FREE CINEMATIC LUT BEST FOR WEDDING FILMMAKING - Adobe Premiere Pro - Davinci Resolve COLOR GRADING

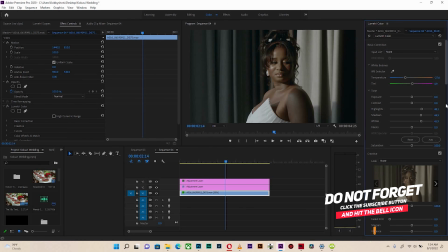So what we're gonna do also
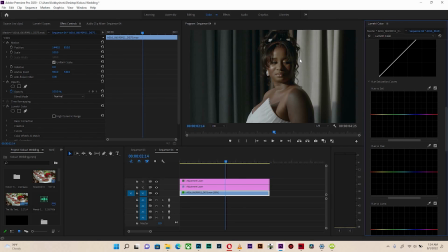is now that we have the setting right and the tones good for the background, let us work on the skin. All right, so the skin obviously has to have a punch, right? So I'm gonna push the saturation all the way upwards like that.
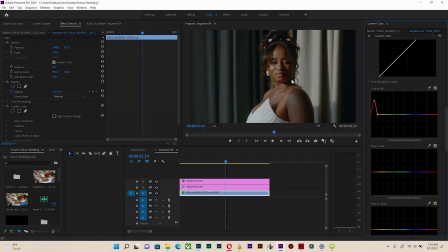Yes, perfect. So with a color picker tool, just click on anywhere in that area where I want to lift the colors up. It gives me these points to actually make adjustments to the levels. All right, so this works perfect.
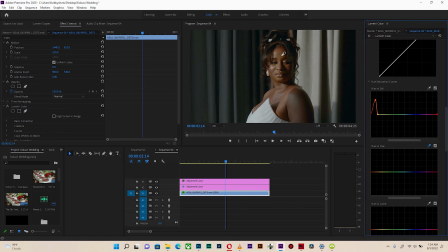Then I'm going to go to hue versus hue, select the skin area again, and let's see if can bring in some bit of, yellows in there in the skin, because it can't be totally red or magenta.
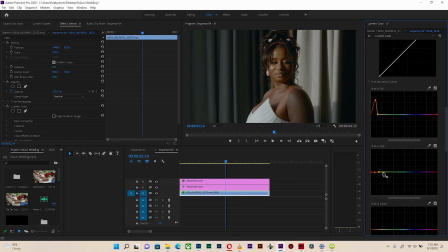So somewhere over here looks just fine. And I'm going to hit another pivot over here so that I don't mess up my color adjustments. All right. So if I move it upwards a little bit in the yellows, I can bring back the reds a little bit there. And at this point, I love how far we've come.
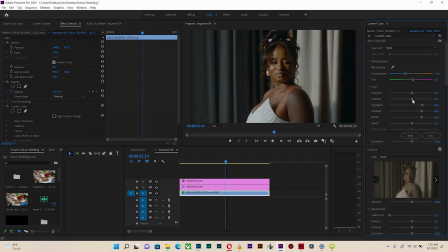So what I'm going to do is I'm going to bring in a bit more contrast, still working on the footage itself, pushing a bit more contrast like this, then bring in the blacks like so,
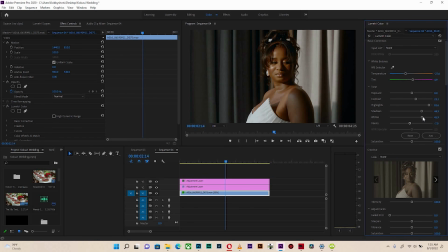okay, and lift the highlights so that the dress she's wearing stands out even more. So with the shadows, center this way a little bit, and it looks good. All right, so with the curtain, I need to bring out the blues some more, right?
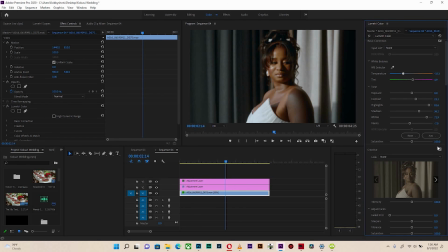So I'm going to tackle the temperature a little bit more, just like so, and I'll increase the saturation just a bit. So this is all, pertaining to your preference. You need to have a look in mind, and however that you want your grade to go,
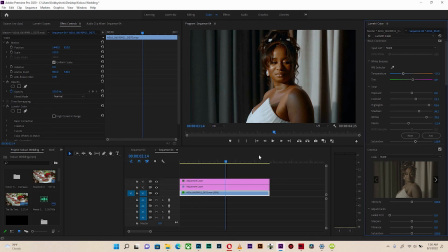the LUT is just a good start to, commence. And this is actually how it looks, and I already love the look.
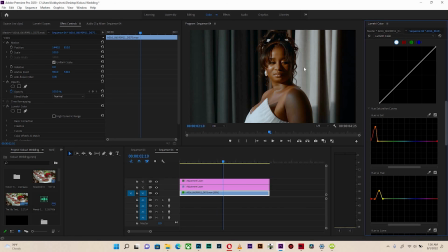So basically that's how I color grade my wedding footages, my wedding videos, because I'm African and I mostly shoot African weddings.
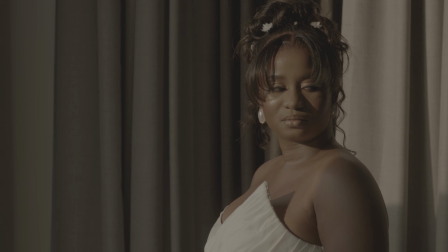This LUT actually saves me a lot of time, and I hope it also does the same for you too.
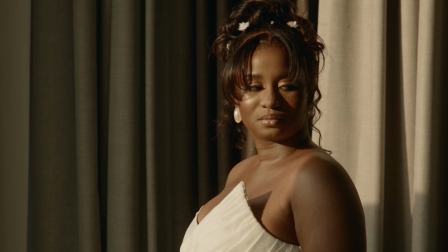So thank you very much for watching this video to the very end.
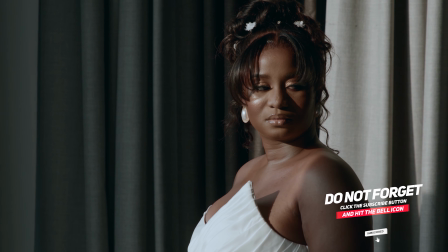If you enjoyed it, please give it a thumbs up, subscribe to my channel, turn on the post notification button, and in the next video I'm going to see you once again.
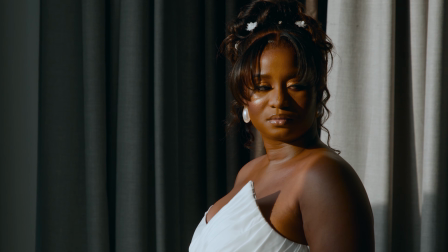Have a wonderful day. See ya.